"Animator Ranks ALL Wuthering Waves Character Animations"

Wuthering Waves has finally released, and it looks gorgeous. But out of all the gorgeous characters they animated for this game, I have to wonder, does Kudo Games play favorites? Well, luckily, I'm a professional animator, and Kudo Games reached out to me to make this video. So, we're gonna watch all of Wuwa's character animations to see if we can figure out exactly which character has the best animation in the game.
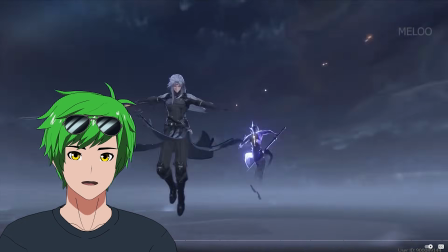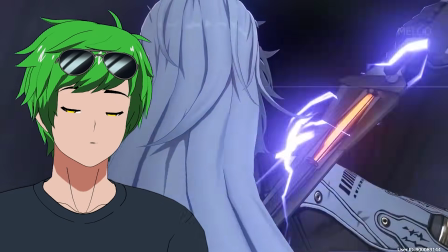0:25 How are you gonna start with that, dude? I really like his pull animation. It feels so over the top.
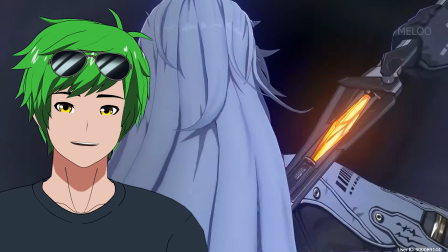0:30 Now, this may end up being normal for Wuthering Waves, but so far, first impressions, this guy's pull animation is sick.
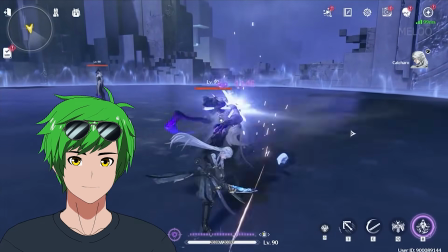0:36 I love it. So let's see what else he's got. Dude, this slice on the ground, I just love for its creativity.
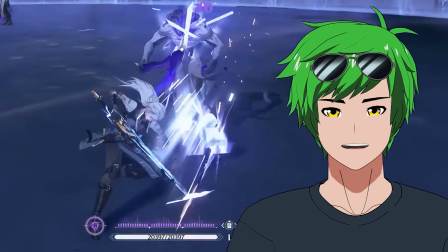0:43 It's interesting because this only works in like a video game. This has literally no use case in real life.
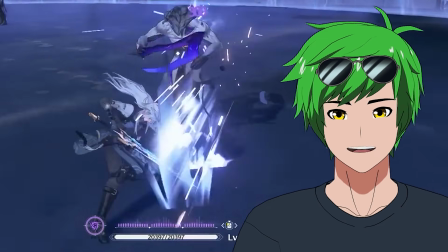0:48 Like, you're just dulling your blade at that point. But for a video game, it works really well. It's extra movement that also seems to, I don't know, maybe open up some magic energy on the ground. It gives a lot of character to the game already, and I'm kind of hooked. Really creative stuff from the team here.
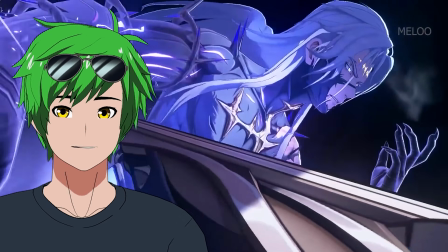1:03 I love this camera angle. This is sick. Now, I know that the ultimates in Wuthering Waves are really fast paced, so there's not a whole lot of frames to actually do the ultimates.
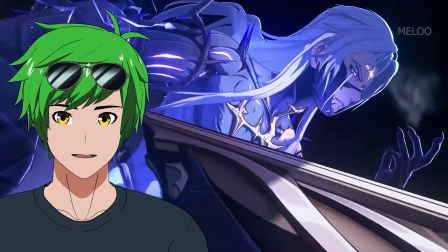1:12 So with that in mind, I think this frame does a lot of justice with like its dynamic angle.
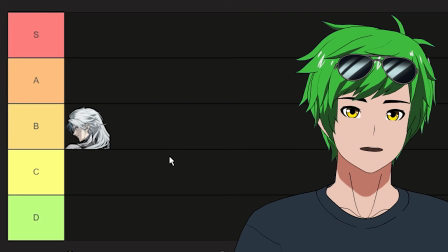1:16 I like this a lot. This is great. Overall, this guy's pretty solid. I want to give you like a solid B. You're not quite an A because you're not blowing me away, but you're very solid.
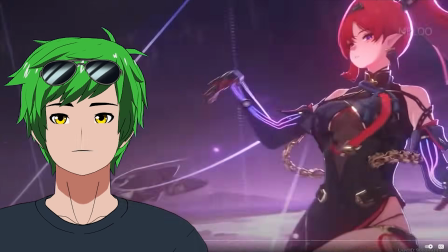1:29 What? Her pull animation is all right. You know, it's cute. It's sexy. It's got the little puppet thing.
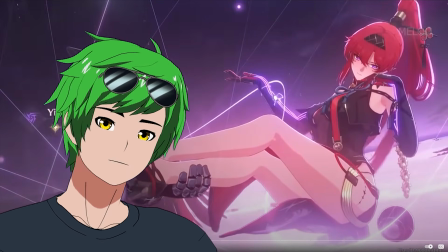1:33 I kind of wish the weight on this was just a little bit more, you know, whatever, but it works, and it's a great personality thing.
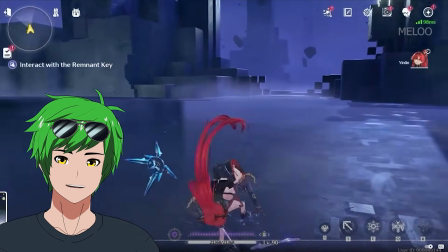1:39 Oh, dude, the amount of movement in these it's just crazy. They go so much into it. What the?
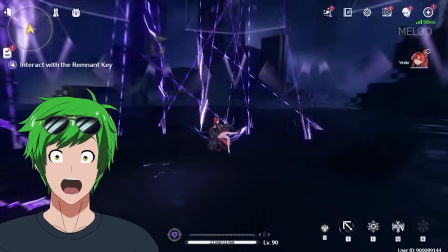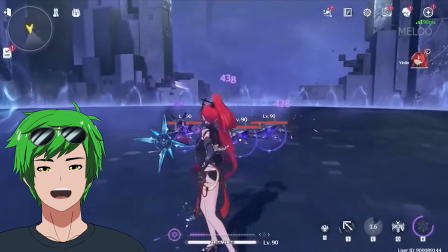1:51 Bro! Oh my God. Are you serious?
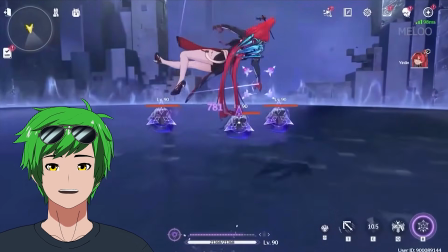1:56 She's kicking the puppet, dude. I don't know what's in store for me in the future, but that was fucking crazy, dude.
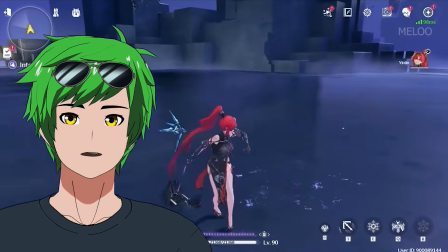2:06 The combat animation is unreal, dude. This is such a cool kick. Look at this.
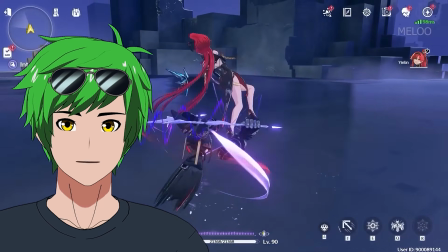2:11 She uses a string, basically hooks the puppet onto her foot, throws it out with her foot.
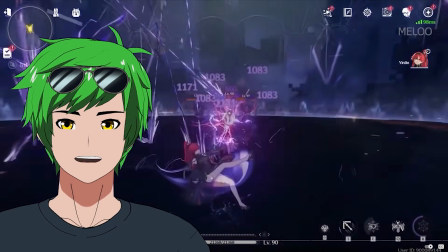2:16 That's so creative, dude. And then whatever the hell this shit, that's awesome. That's not even her ultimate. Like, what?
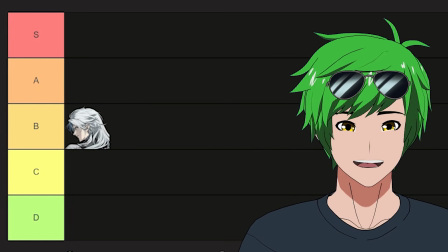2:21 And then her ultimate comes, and I'm just like, I'm sad. Hang on. Yin Lin is... It's a dragon dancer guy.
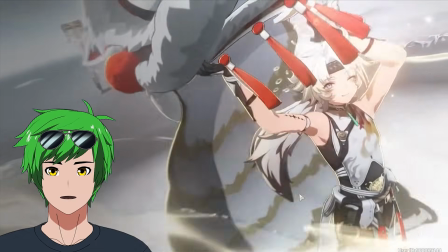2:29 I've seen him around before. Dude, that's a really good pose.
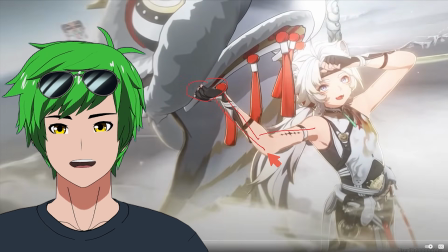2:34 Technically, there's nothing supporting the other side of the... It's just floating now. But that's fine. It's a really cute pose. It works really well. Feels like an illustration. That's the coolest thing about these last frames, is that it just feels like a splash art, which is like amazing that they pulled that off.
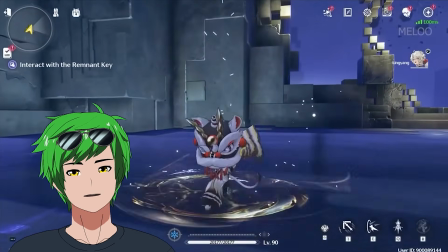2:49 Oh, he's a melee? Oh, dude, this is so cool. Fighting with the lion dance thing on him, I did not expect that.
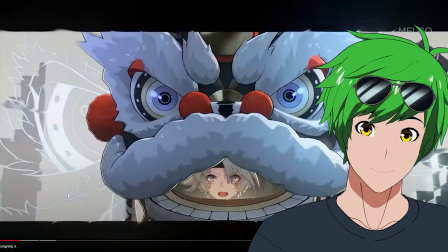2:59 This ultimate feels so dynamic. This is already just a great moment, because the moment you see a face like staring directly at you, it's gonna be an impactful frame no matter what.
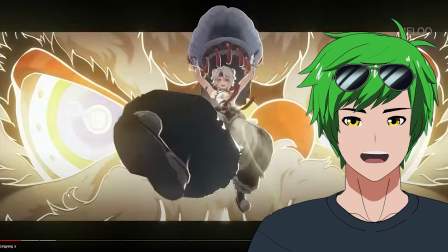3:07 And then they do it again with like a big one. And then this is such a great angle. Like, this is so dynamic, right? Really pushing that focal length and pushing that like line of action here, where it's just like coming straight at the camera.
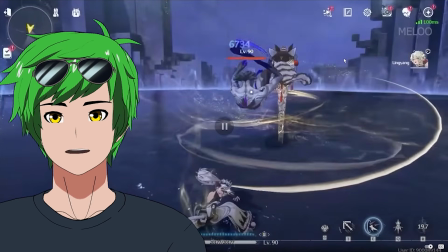3:17 That's gonna feel good no matter what. So it's feeling fantastic already. And then I actually really like this choice to just like leave the line here and then leave the stick here.
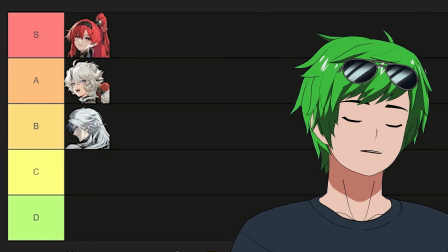3:26 And this sort of looks like a grave marker almost. I like this guy a lot. Honestly, I'd put him in an A. I don't think he's quite S. He's a really solid character, but he's a little bit higher than Sephiroth over here.
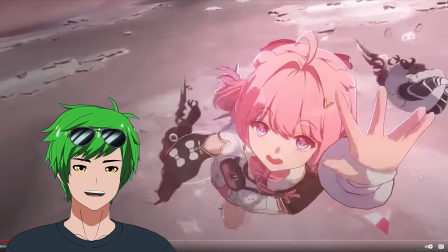3:35 Hey, please make some room. Encore?
That one was okay. It doesn't feel like she's actually moving upwards or bouncing all that much.
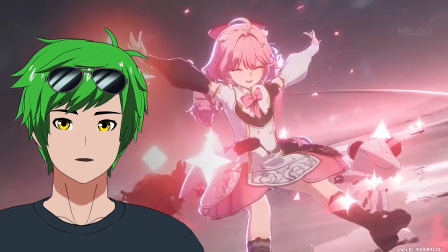3:46 So what I mean by that basically is like right here, when she goes up, notice how as she's going up and reaching the apex of her jump here, the camera also kind of reaches the apex of its movement at the same time.
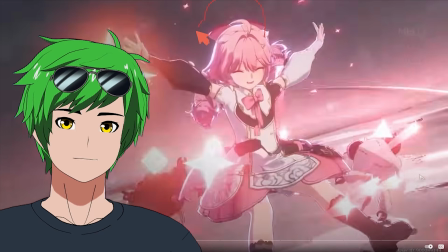3:54 Imagine how much better it would be if she actually jumped up faster than the camera. So if she was like up here at the very least, and then she was already like ahead of the camera in terms of like jumping up.
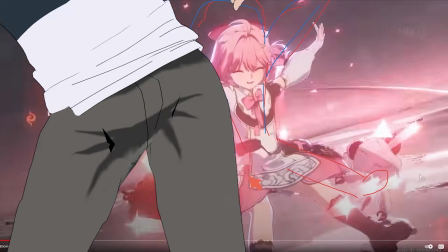4:03 Now suddenly she feels a lot more energetic. Oh yeah, exactly like that. Thank you.
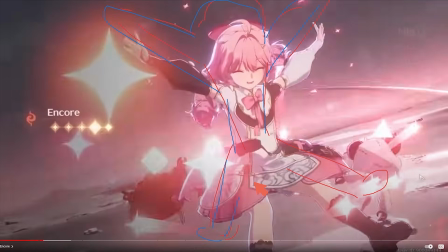4:08 Thank you so much, Isaac.
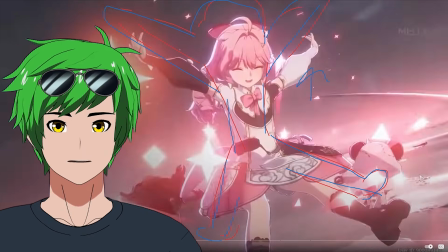4:10 So if she were to move up a little bit ahead of time and then catch up as you go down, and then you put the character just slightly below camera, just slightly, right?
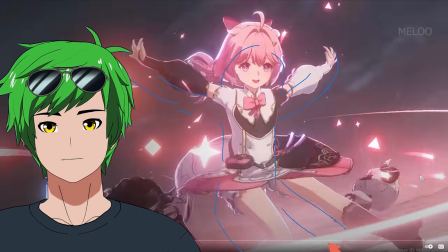4:18 That would give her just a bit more of like aliveness, if that makes sense.
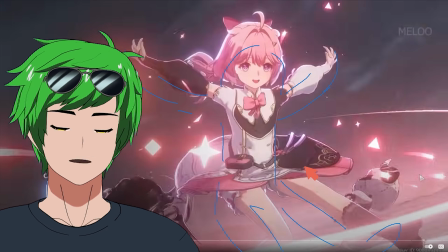4:23 And it would make the camera feel a bit more human too.
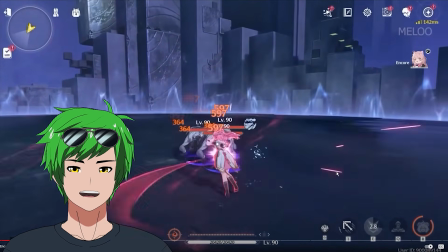4:28 Yeah. What the?
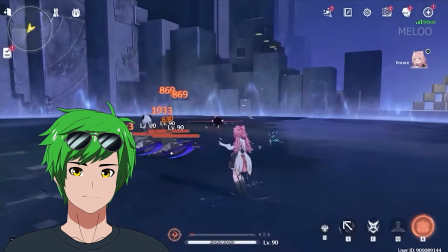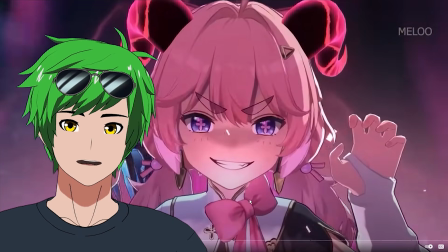4:35 Oh, that's cute. What's cool about this is like it's actually such a great testament to the model quality too.
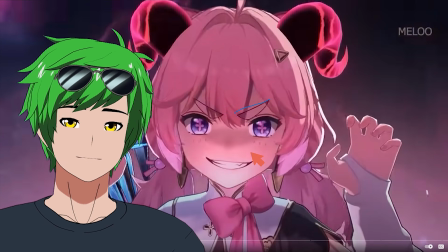4:42 Clearly defined these eyebrows are. I do think that makes a big difference. That's going to give her such a strong expression.
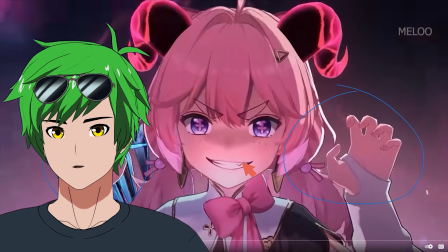4:47 This is super cute. Notice how the hands are not symmetrical. What a great touch. You know that the animator put some character behind this because the hands are not symmetrical.
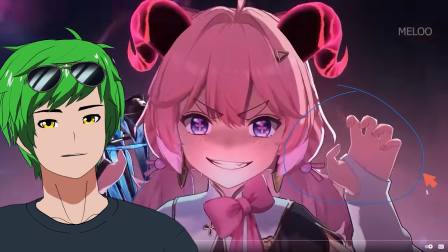4:55 When the hands are symmetrical, it becomes a little bit less effort. You know what I mean? You're just copy and pasting frames.
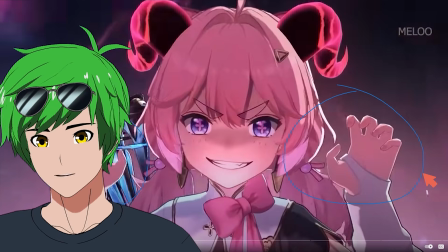5:00 Now this is different than 2D, which is interesting, right? Because 2D animation, making the hands perfectly symmetrical is actually pretty hard.
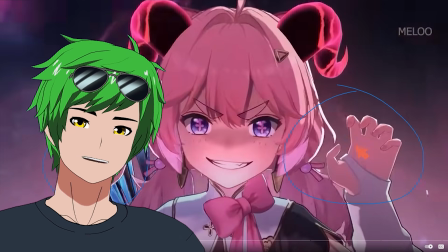5:05 But for 3D, making it symmetrical is really easy. So you want to make sure that you're not doing that usually as an animator.
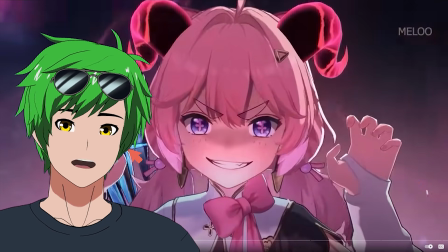5:10 And these guys did it. They actually made the hands like really unique and have their own specific poses.
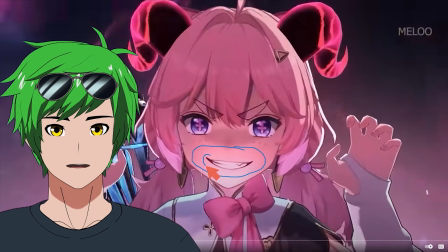5:15 And not to mention the mouth as well. This right here is really hard to achieve, which is like the merging of the lines into a shadow.
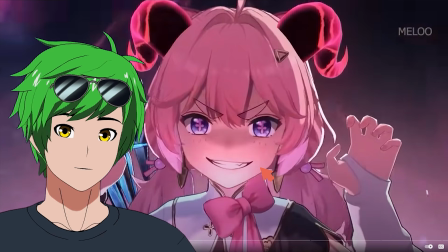5:22 That's something that's really hard to do in 3D. They did a great job with it, actually. I really, really like that, along with the lighting here from below.
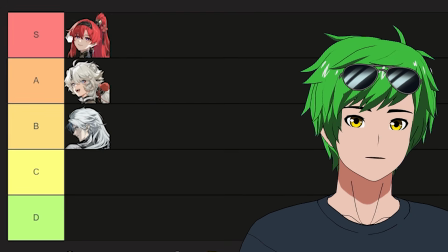5:27 Man, it just feels so 2D, this shot, and I'm really impressed. Encore, you are a very solid A. Honestly,
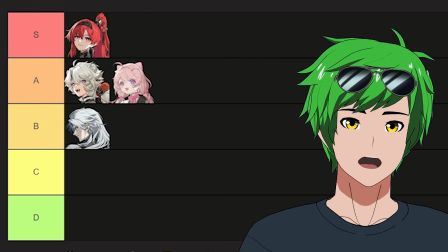5:35 just because the ultimate puts her in an A. Everything else is more of a B. I'd put her in low A. 4-star?
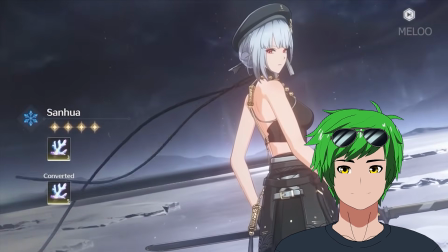5:40 Okay, cool, yeah. 4-star animation, fair enough. It's not bad. It's not great either.
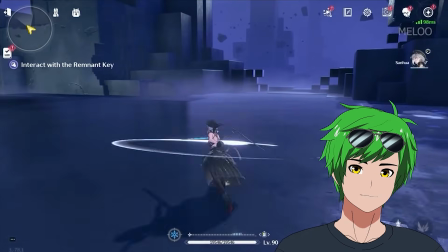5:45 It's just a pose.
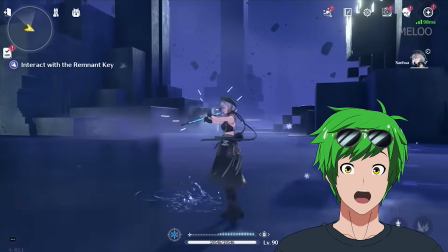5:51 Yo, that sheath animation. Yo, what? This is a 4-star, bro.
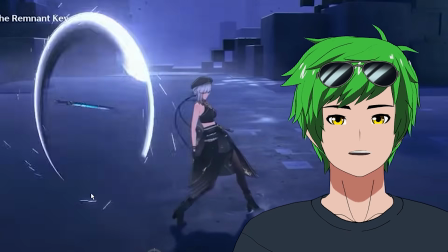5:57 This is such a creative move right here.
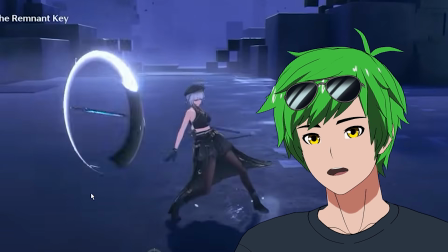6:00 When she throws a sword, she does the thing where she throws all the momentum and her force into this outwards movement and then flicks her hand.
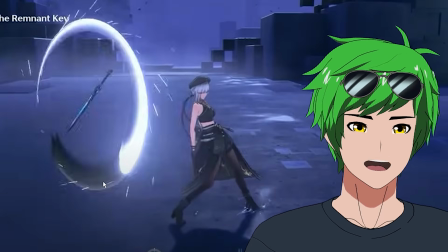6:07 If you have a floating sword, you can do anything you want with it. Of course, you're going to spin it in the air. I also want to talk about this second move here, which is really interesting.
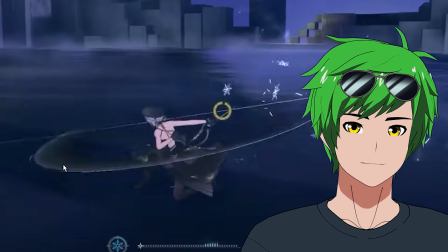6:14 And to go through frame by frame because I think it's deceptively simple.
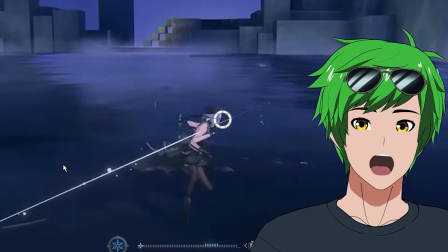6:17 She does a twirl, and then not only that, but she goes behind her back to instruct the sword to stab from behind her back.
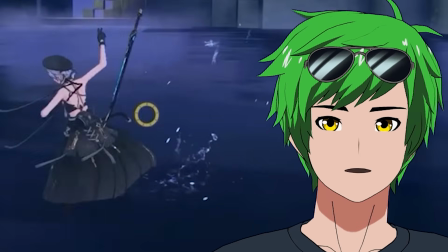6:24 What a cool move.
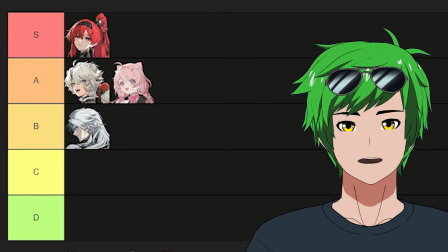6:28 Impact frames. What? I feel like Sanhua is, from a creative standpoint, a low S,
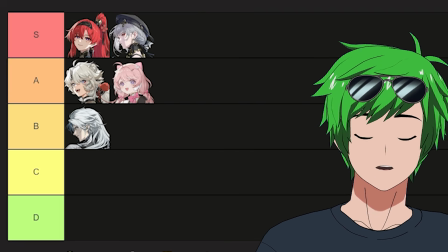6:32 and it feels weird because like if I just looked at her ultimate and I just looked at her pull animation, I would put her in like a solid C or a B,
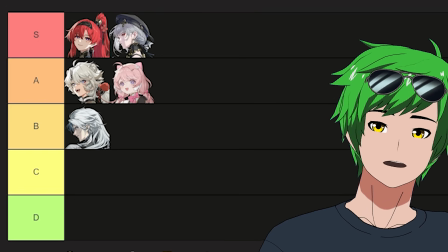6:38 but her combat animation puts her at an S.
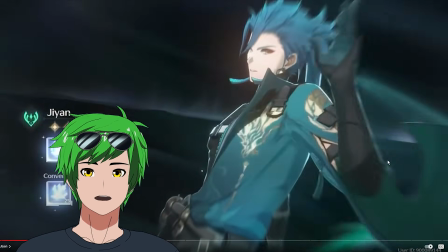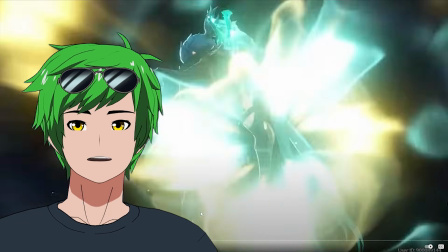6:46 Okay. He catches the spear, but the effects are a little bit too bright to actually see the catch, so I kind of miss it.
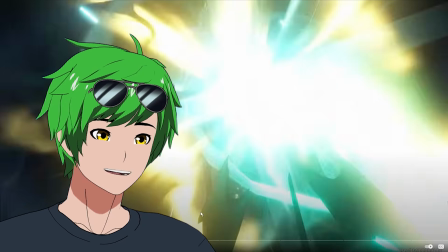6:52 That's a really cool creative decision to catch it behind him. I can't see that, right? But right here, this is a great pose, and then he does that.
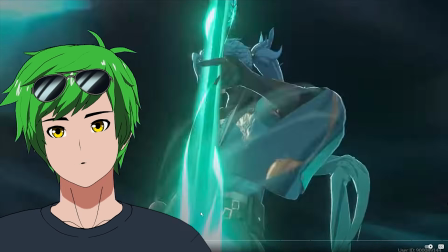6:59 Now, the only thing I would say for this is, if you guys notice, there's one small hiccup here, which is that the momentum of the spear is moving great.
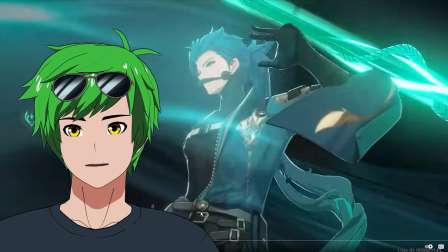7:05 It's doing really well until suddenly, for a few frames, it stops spinning.
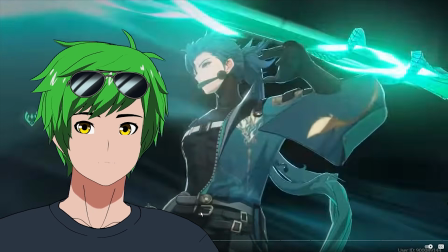7:09 Now, I do believe it's rolling along his upper arm, which is really, really cool, but it can't stop spinning clockwise, right?
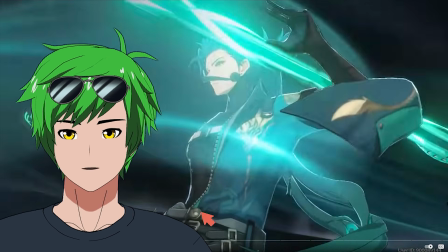7:15 Because that momentum is still supposed to be there, especially with only one contact point, right? It should still be spinning a little bit this way.
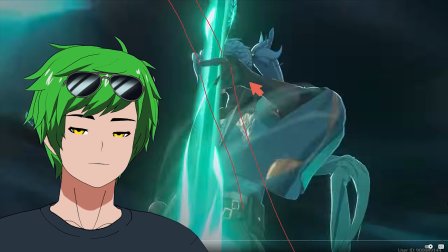7:20 I would recommend actually delaying this spin. Remember that the spear is like pretty heavy, and then like just have that go a little bit further here.
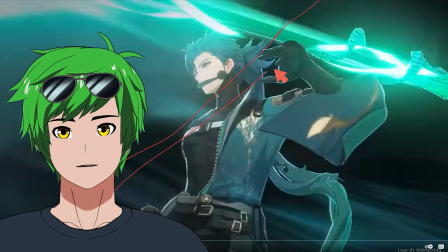7:27 It's actually still like around here when it starts spinning over the shoulder. And you'll see this in like real Kung Fu stuff because of the weight of the staff.
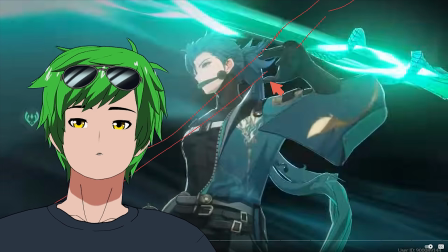7:33 It's actually way dragged behind than you think because the weight itself with the momentum that it carries as you start spinning it balances it for you.
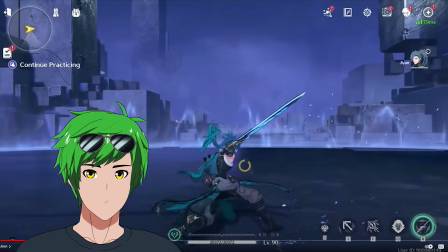7:41 Otherwise, it's all right. Whoa! A sword and a spear?
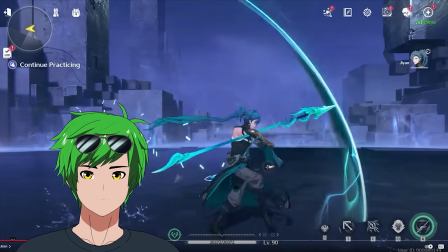7:46 Bro.
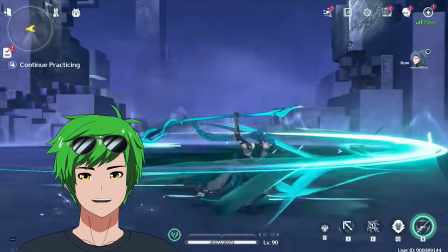7:50 Jesus. Jesus. The kick, the spin.
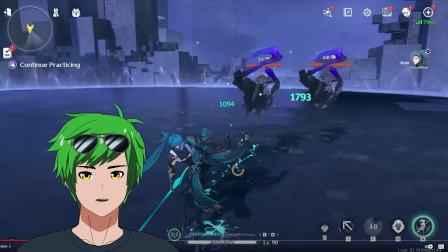7:58 Oh, the air combo. Wait, what was that? Did you just bend the spear? Oh, no, you didn't.
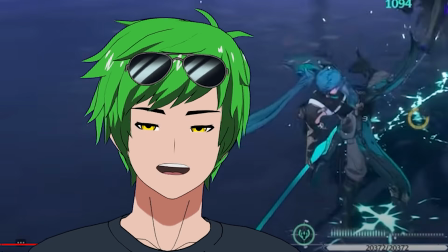8:03 Man, that's so cool.
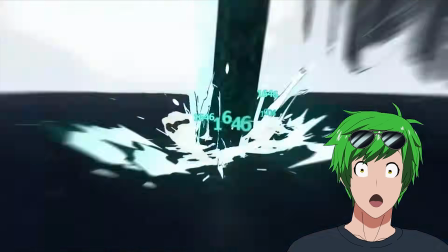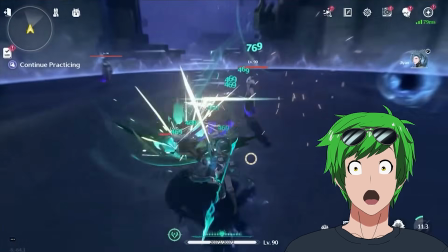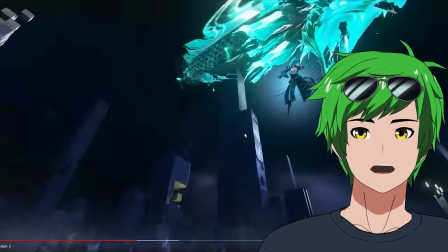8:15 Oh, that is nasty, bro. This is a very, very well done ultimate.